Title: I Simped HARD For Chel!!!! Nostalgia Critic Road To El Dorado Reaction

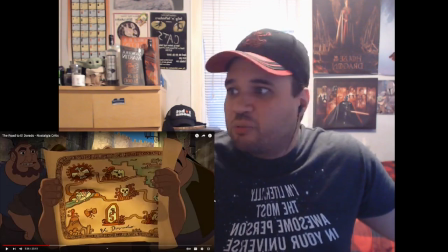Well, why is it everybody thinks that just because two guys are hanging out all the time? Why?
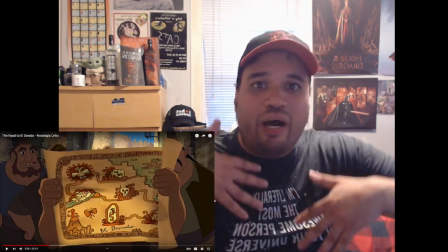I mean, it doesn't make you gay if you adopt the same mannerisms or the person you're constantly hanging out with.
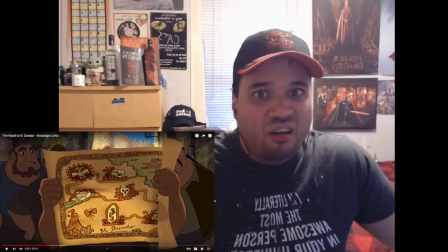That's literally what you do with your freaking parents. Are we gay to follow our parents?
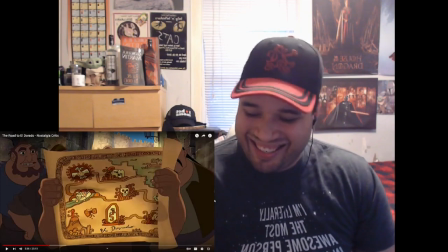God, I nearly lost my mind there for a second. Gambling for a stranger's map to the city of El Dorado.
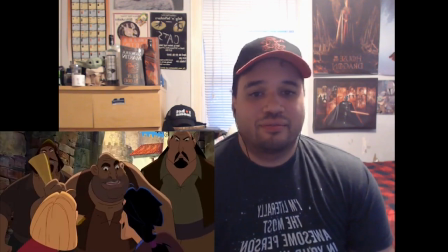It's not real. My map against your cash.
Alright, because I already know I'm going to piss off a lot of people with this review, I might as well start a burn-in-with-fire hot take count.
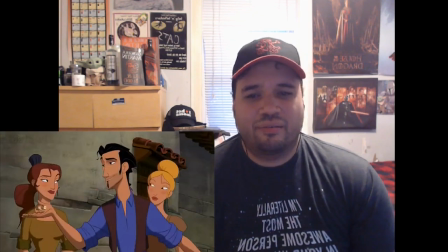Number one, I don't like Miguel's design. Tulio's not bad. He's got a bit of an Aladdin if he was in Prince of Egypt vibe.
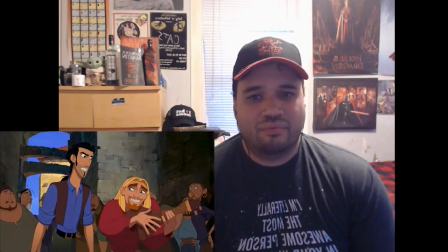You can see him being charming and funny. But Miguel...
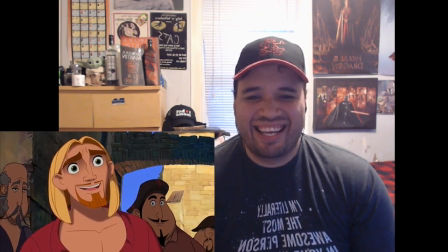You can do a drawing that's totally fine, but then you keep adding details and it kind of ruins it.
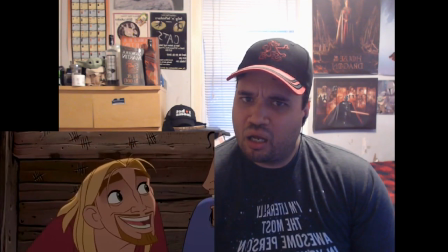That's McGill's face to me. You can tell he's supposed to be good-looking, but there's just too much going on, and I don't like looking at it.
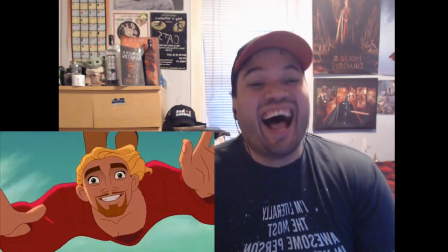This shot of him looking right at the camera is one of the most uncomfortable things I've ever seen. Would you take Richard Branson if he was intentionally trying to scare you?
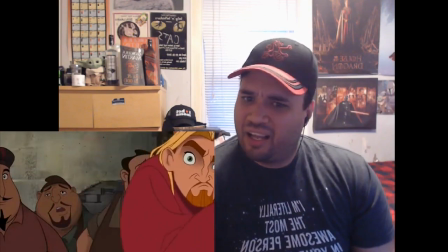I don't care if he started a meme. Okay, that is still pretty funny, but I don't know. Maybe it's a personal preference.
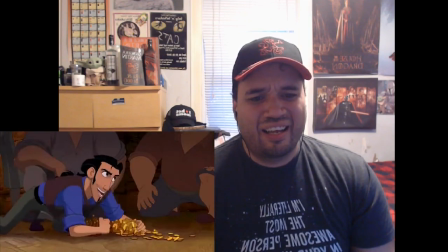Y'all gonna hate me for anything bad I say about this movie anyway, so burn that bridge!
Your dice are loaded!
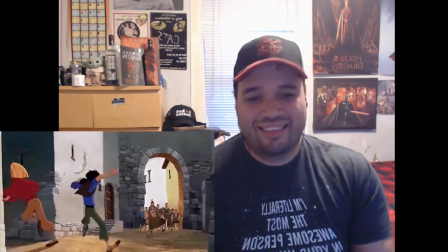Tulio and Miguel get the map, but the people discover they've been cheated, so the two of them make a run for it. Yeah, Doug, you're kind of full of shit there.
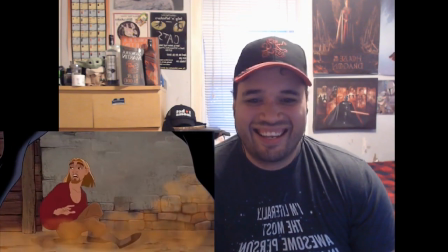Yeah, I'll... ROOOOOOAAAAAAA! Yeah, I'll... That stinks of law! Okay, hot take number two. The animation is gorgeous... ...but it's not funny.
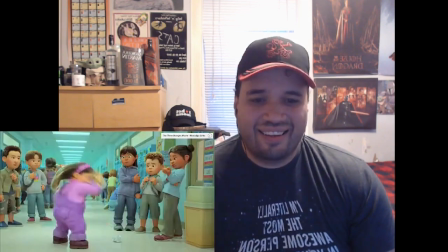It's interesting, because I've talked about how sometimes that zig-zaggy, hyper-fast animation can be too much if there isn't enough variation in some anime comedies.
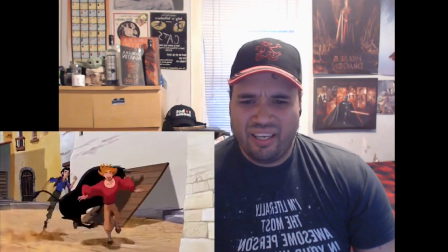Surprisingly, this is the opposite. Really? Everybody moves too slow, or, ironically, too human.
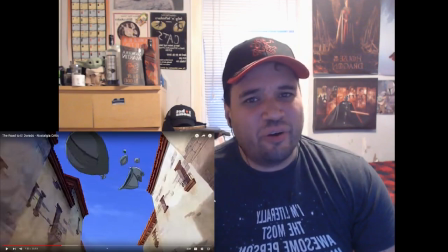Also, are you hating on Turning Red? You liked that movie!
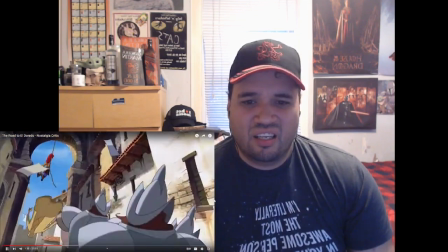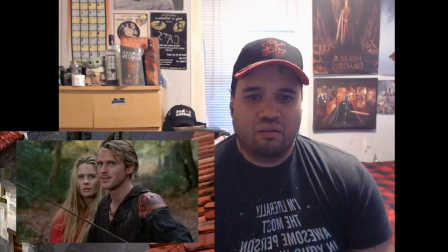I get the feeling the mood they were going for was something like Princess Bride, or like what it was originally based on, the Road 2 movies.
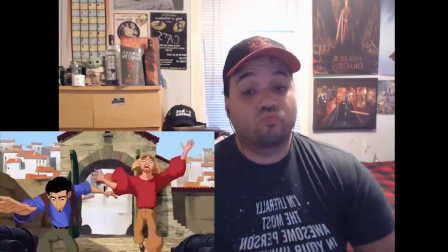Something that's shot in real life, but has cartoony elements.
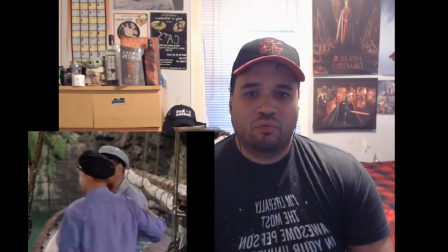Well, what made those work is that they were shot in real life, so when they did do something cartoony, it exaggerates the comedy.
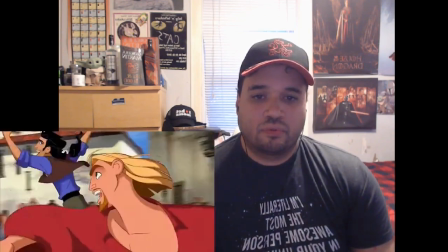For some reason, this movie thinks the reverse will work. It's already a cartoon, so having them move more realistically will be funny?
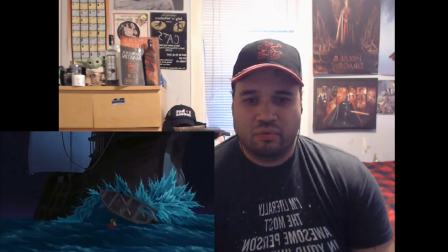Maybe once in a while to emphasize the size or surrealness of something that can work, but honestly, because it's already a cartoon, it needs to move zanier.
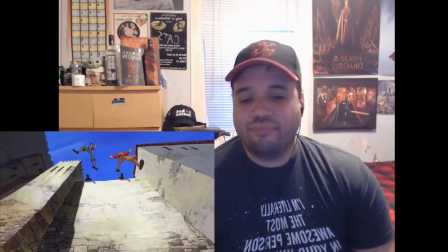You're right! Okay, alright, I'll agree with that.
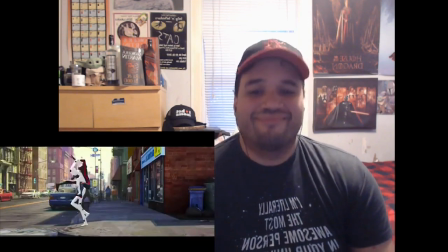Across the Spider-Verse is funny not because they move realistically, even though they do a good chunk of the time,
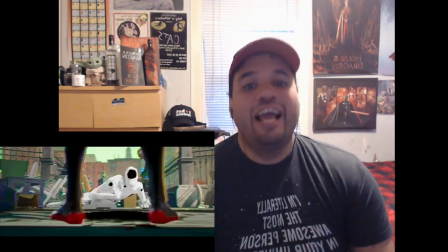but because in the humorous moments, they move in a fast, exaggerated way where- That's what he- that is perfect,
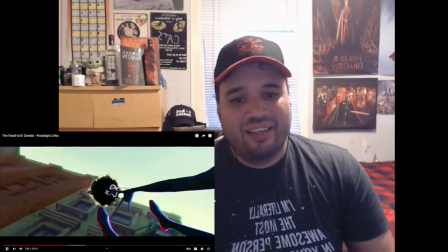actually. I was just literally thinking that in my mind. Not used to. It keeps us on our toes and the energy high.
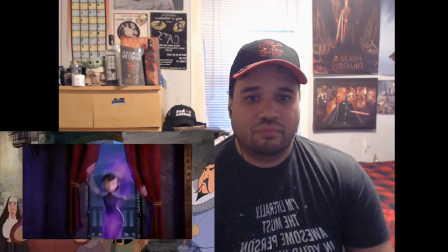I really feel like these scenes would get a bigger laugh if they moved like Hotel Transylvania, with the movements enhancing the energy rather than limiting it.
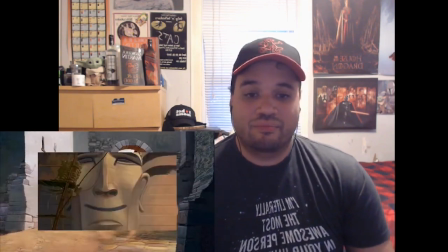Yeah. Otherwise, you pretty much get the awkward slapstick from Prince of Egypt. But instead just lasting ten minutes, it lasts the whole movie. With that said, there are still a few chuckles from time to time.
Whoa! What's happening here? We're both in barrels.
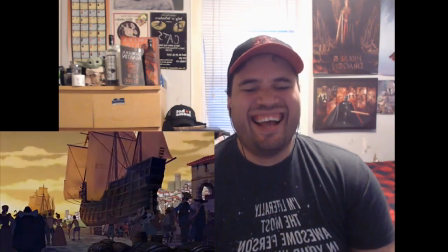That's the extent of my knowledge.
We are now in the DreamWorks logo. Thank God it is false baby-less.
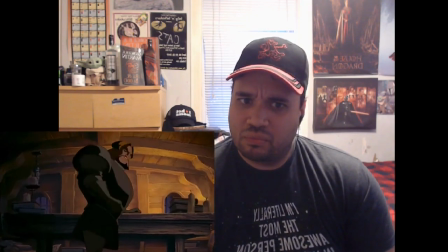Oh. It turns out they're accidentally thrown onto the ship of Hernan Cortez, who surprisingly plays a small role given his Jesus Christ history.
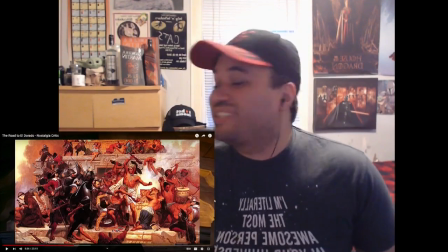Yeah. What? I didn't realize that it was... See, I haven't seen this movie in so long.
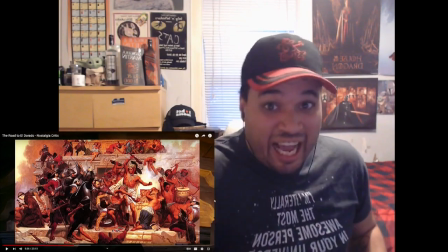I love the Conquistador thing, because it shows how messed up these people were, the Spanish were.
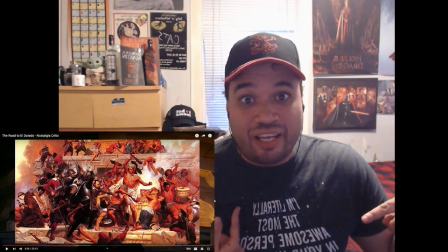And yes, I am Spanish, but... They basically all moved to Puerto Rico after the conquistador days, so...
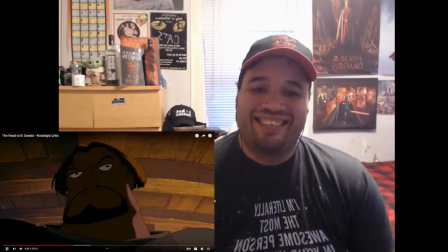Got no responsibility for it! And he sentences them to slavery.
You will be flogged.
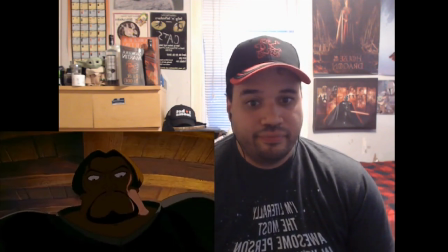And when we put into Cuba, you will be flogged some more. Alright.
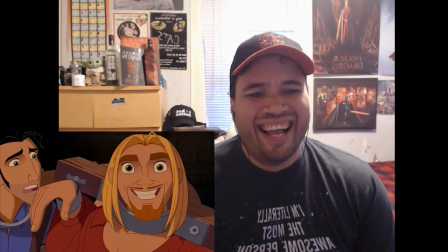That is the face of someone who's been flogged before. Come on, Mubi, you know what you're doing with these two. Alright, alright, alright.
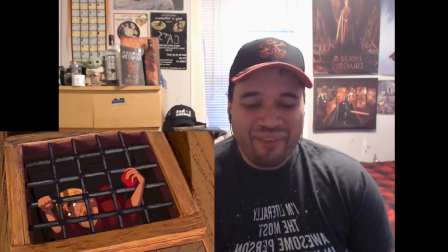Dammit!